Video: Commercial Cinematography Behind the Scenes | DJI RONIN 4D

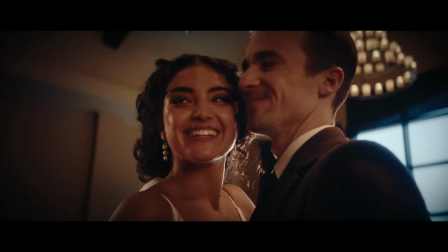(10:47)
So those three things wanted to make sure i utilized in the main master wide shot i had to have all of those elements in my shot when blocking the talent one of the first things that was brought up to me was where they should be and i think the first idea was having them right up against the fireplace my immediate thought was i don't think we should do that because we're going to limit the depth that we're actually
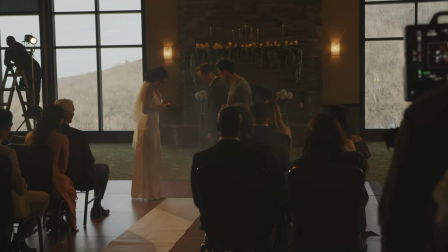(11:10)
going to be shooting sure maybe in real life they would have been up against the fireplace but for my case in cinematography I put them about 15
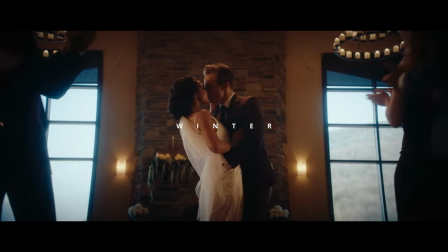(11:19)
20 feet away from the fireplace I just wanted them near the chandeliers and I wanted them to have enough distance in the background so that they would be more focused and the background would fall off so that I would create a lot more depth and if they were pressed up against the fireplace that would limit how much I actually see and I wouldn't be able to see the windows I wouldn't be able to see the fireplace and the chandeliers all in one shot to make it feel grand, feel large, feel a certain scale. And this is the same concept that goes back to basics and fundamentals of cinematography. How can you create as much depth as possible in a shot? So in terms of lighting, the first thing that we set up was an overhead light.
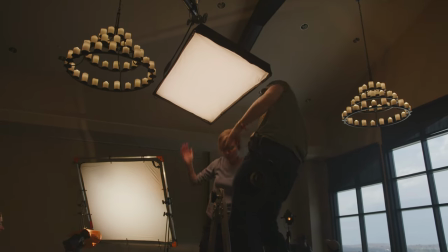(11:57)
I love overhead lights. I think they add a bit of drama. They're, you know, I think they're just a great way to add a nice hair light, add some separation from the background.
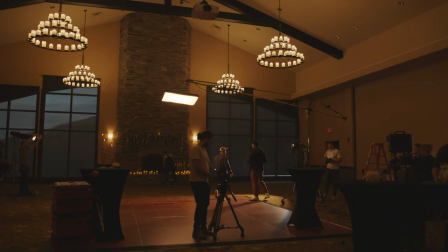(12:05)
Our main The green light was the Lightmat 4, overhead on a menace arm. We did not have a grid.
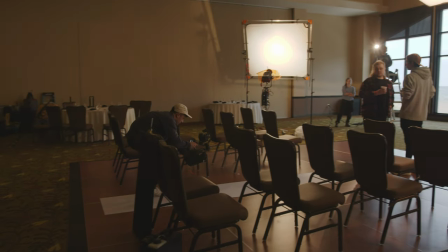(12:09)
We used the bare diffusion and the reason for that was because it's daylight, I didn't necessarily need to have it controlled as much. So I wanted it to be as broad and as wide as possible just to wrap the subjects as best as possible. That in and of itself wasn't going to do it for me.
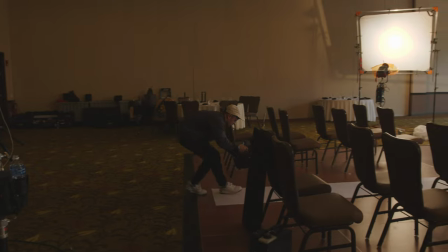(12:25)
So we opted for two 1200Ds and we hit those into ultra bounce, kind of cross-keying each subject.
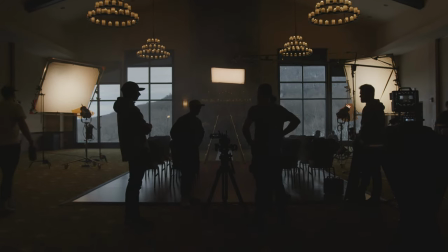(12:32)
So dual purpose, when you cross-key, is backlighting somebody or creating an edge or hair light on somebody, but also keying the other person. So we had one 8x and one 6x, I think just due to lack of equipment.
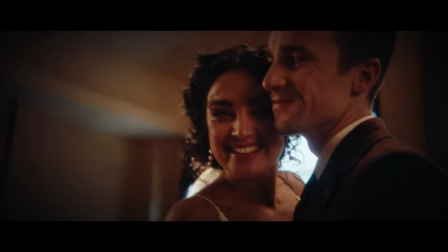(12:45)
We had one 6i Ultra Mounts and one 8x Ultra Bounce, and both 1200s going into a CTO to create some warmth. And the last light that we used was something I particularly have been doing a lot recently. and
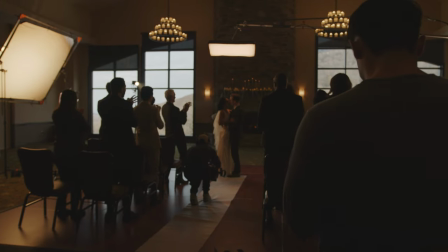(12:57)
for scenes that require sunlight or like a flare or some sort of like a happy moment is I'll take a Leeko and right outside of frame I'll place the light and I'll talk with my gaffer and I'll walk through the scene and at a particular point I want that flare to hit and it was just outside of frame you can't even tell the lights there but when you step
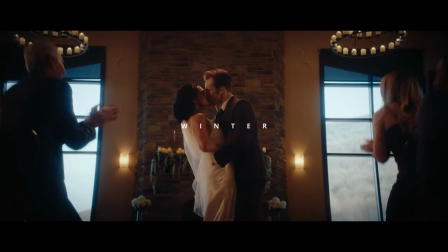(13:20)
in with the camera at a particular point it flares and if you could hide it behind something it looks like the sun is beaming through. And considering that this scene was shot on the Laowa nanomorphs, it created a cool anamorphic flare.
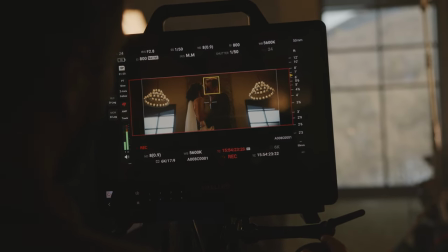(13:34)
So that to me was just a really great touch, great element of how you as a cinematographer can help elevate something by 10%. And if that wasn't there, sure, it would have still looked great. But I think it was just an added element of just like happiness and warmth that you wanted to have during that ceremony scene.
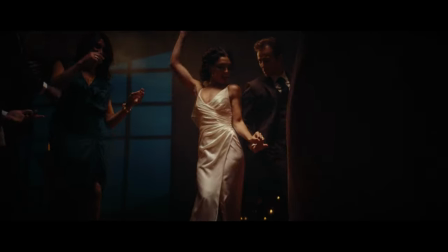(13:51)
The reception in K cutting was probably one of my favorite scenes that we shot during this entire commercial what we did for this particular scene was wanted to create
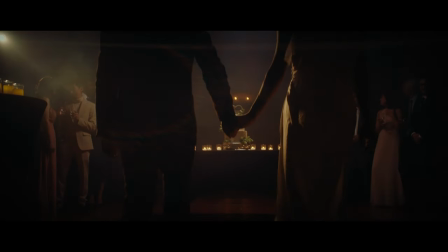(13:58)
drama we wanted to make it look like a great like a party so in the background all the way in the back production design
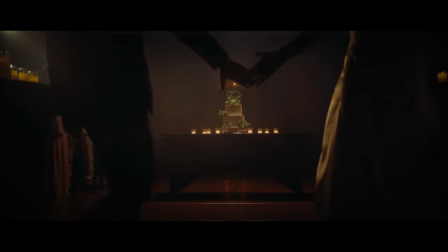(14:05)
put some candles to help illuminate the fireplace a little bit that just added a little bit of light in the background just some depth nothing crazy
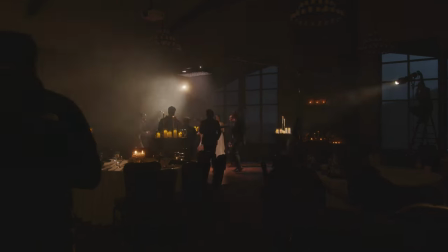(14:12)
there but it helped similar to the ceremony scene our first light that we had set up was our main overhead source this was to kind of create
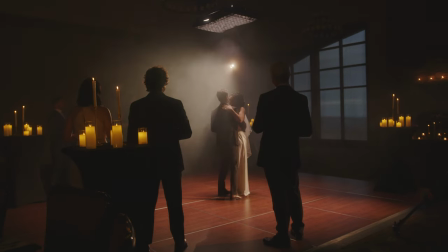(14:19)
a top-down spotlight look on all the guests and the cake dancing and this time we opted to use a grid
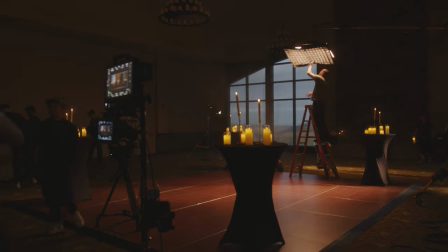(14:26)
so it was a little bit more controlled and wouldn't spill on the walls or anything that we didn't want to see we just wanted to be a little bit more dramatic and that's what the grid did for us but instead of having the two 1200 d's going into the ultra bounce we wanted to be way more dramatic because it was nighttime
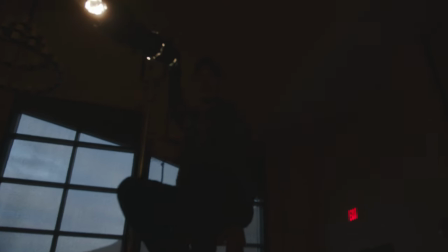(14:40)
so i had two lecos on opposite corners and my gaffer and key grip were manually panning that light to kind of create this
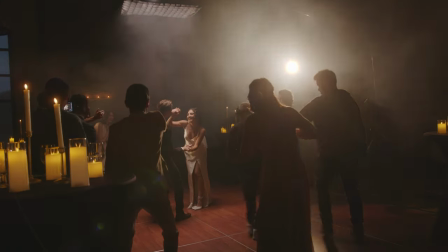(14:49)
moving head moving spotlight look and that mixed in with a ton of haze created this really awesome beams and when you're moving around the camera while
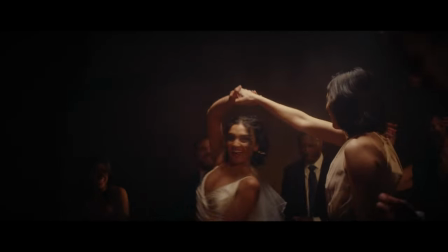(14:57)
they're dancing you hit the beams you hit the flares the lights are moving around the subject it was a it was a high energy really uh really
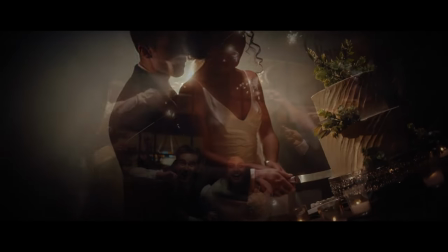(15:05)
beautiful scene that we we captured there this was just a creative choice that i thought would look the best and create a pretty
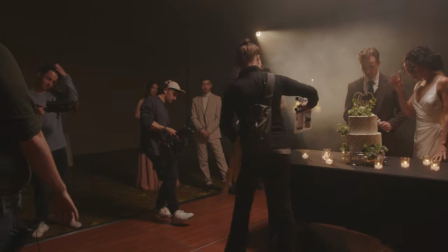(15:13)
good high production value that um i thought lended well to the commercial and the ad and it turned out great
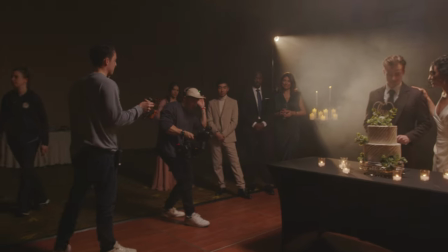(15:20)
And the other great thing about it was that we didn't really have any stands close to the subjects.
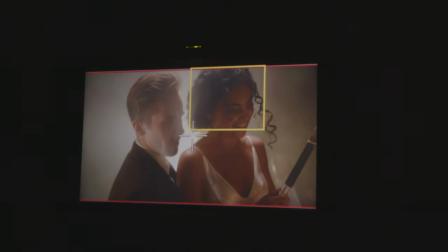(15:26)
We wanted to have full freedom and flexibility to move around, dance with them, allow them to have the freedom to dance, move, cut wherever they wanted to go. I didn't want to light faces. I wanted to light the space and then them move within the space. That's how I lit and shot the reception scene, ceremony scene, and the dinner scene at the Asian restaurant. So that's all I got for you today. Hopefully you enjoyed today's video.
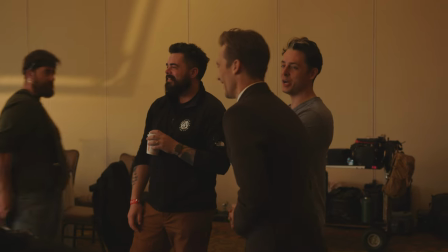(15:48)
Before I go, I want to say thank you to Chris. executive producer and director luke covert director uh allman film co the production team gne camera team art
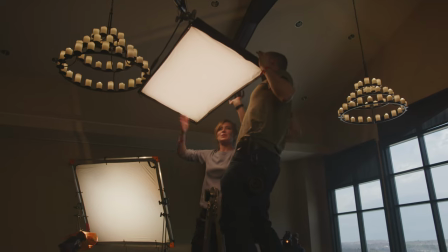(15:57)
everybody was a part of this project uh these images only look this way because it's a team it's a joint effort wardrobe hair makeup everybody's involved to make this image look a certain way and it's not just cinematography so thank you for everyone to be involved and everyone's passion to make this commercial what it was and that's all i got for you today i'll see See you guys next time, peace out!